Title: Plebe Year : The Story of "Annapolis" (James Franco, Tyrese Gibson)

I just called it contraband or something like that.
What is this?
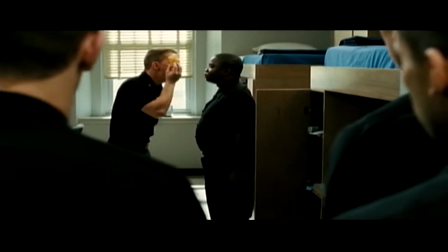(8:38) Restricted diet means no pokey bait. Twins.
So it's those small touches. Even though you don't know what it means, you totally get it, and it kind of draws you into the world.
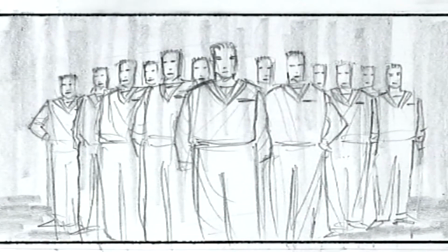(8:51)
There's a scene where everybody's out doing drills in the rain, and originally Cole is holding an umbrella,
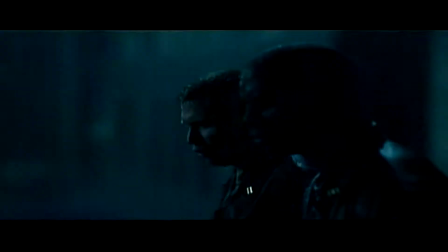(8:57)
yelling, shouting at the drills, and Scott said, commanding officer would never hold an umbrella, he'd be standing there with them. So out goes the umbrella, next thing you know, poor Tyrese is standing in the rain for the next 3 hours.
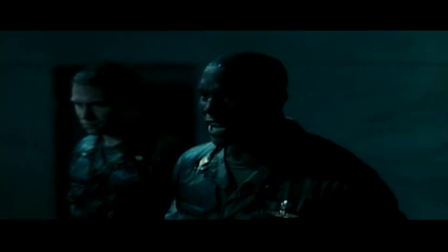(9:10) Everybody on your feet!
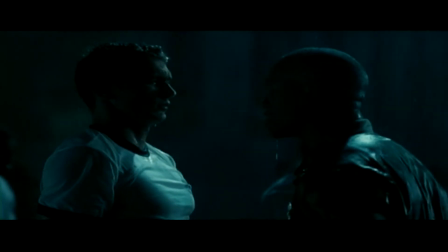(9:14) Everyone but Heward is dismissed.
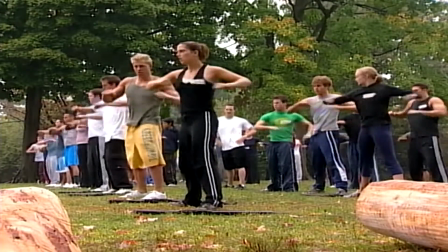(9:17)
Yeah, with the recruit training, it was a request of the producers to try and assemble a group of kids that could be believable as plebes at the end of Plebe Year.
Ball out! Third squad!
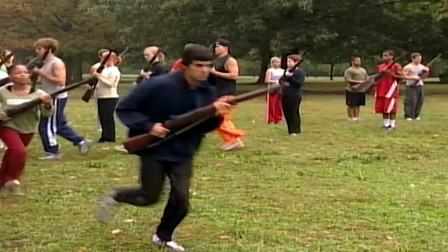(9:32) Right! Face!
You know, to try and do that in a week and a half is interesting. So I think we kind of limited what we were trying to teach them, and from the get-go,
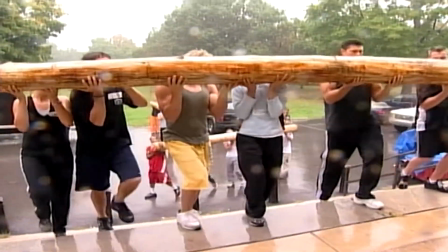(9:40)
really tried to instill in them the spirit of camaraderie, the spirit of Navy, the spirit of trying to take pride in what you do.
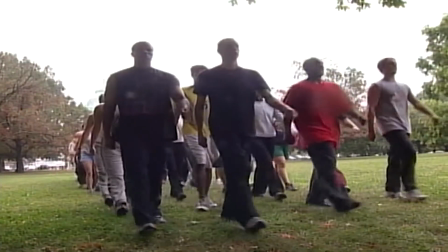(9:47)
And as a leader of that, you have the ability to influence how loud they get and how motivated they get, because the more excited you
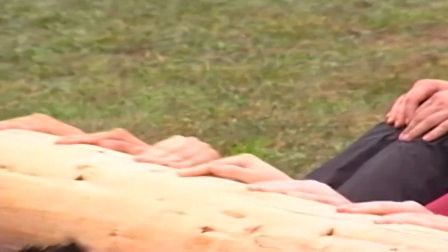(9:53)
get about it, the more excited they get. Hey! You know, every now and then throwing in a disappointing tone. It's like, oh, no, you're better than that.
Let's go, let's go.
You know, try to motivate them that way because they're people. You know, they are human and they respond to human nature.
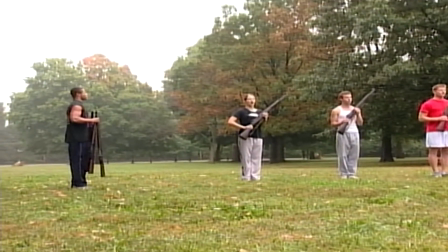(10:06) Do you understand? Sir, yes, sir! Do you understand? Sir, yes, sir!
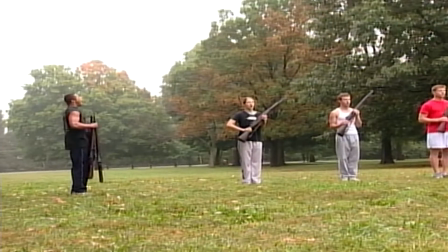(10:11) Do you understand? Sir, yes, sir!
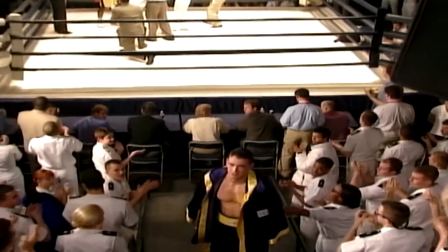(10:17)
These guys all were pretty incredible.
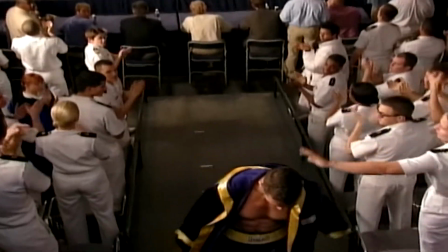(10:20)
Nobody during this production went back to their trailers, you know, after their work was done.
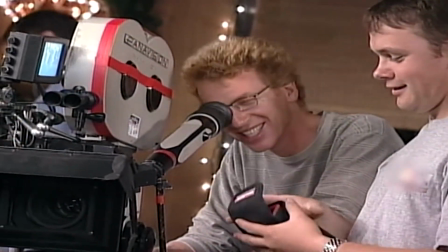(10:26)
It was, everybody sat around the set, hung out together all day long, every day. It's been tremendous.
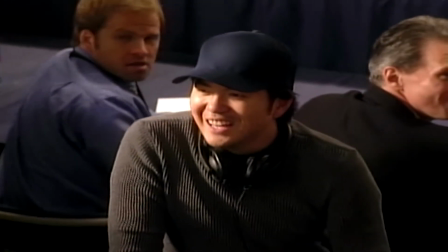(10:32)
We're all in this together. We're all working on this. There's no fighting. We've all faced challenges, you know, in our different ways, you know, in our different capacities and get through them. And I mean, we've just been an incredible movie to work on. Great life experience.
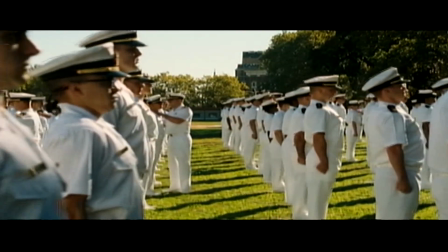(10:50)
Being a filmmaker, the best thing is to be able to wake up early in the morning, show up on set, and work with people you love, and just work hard.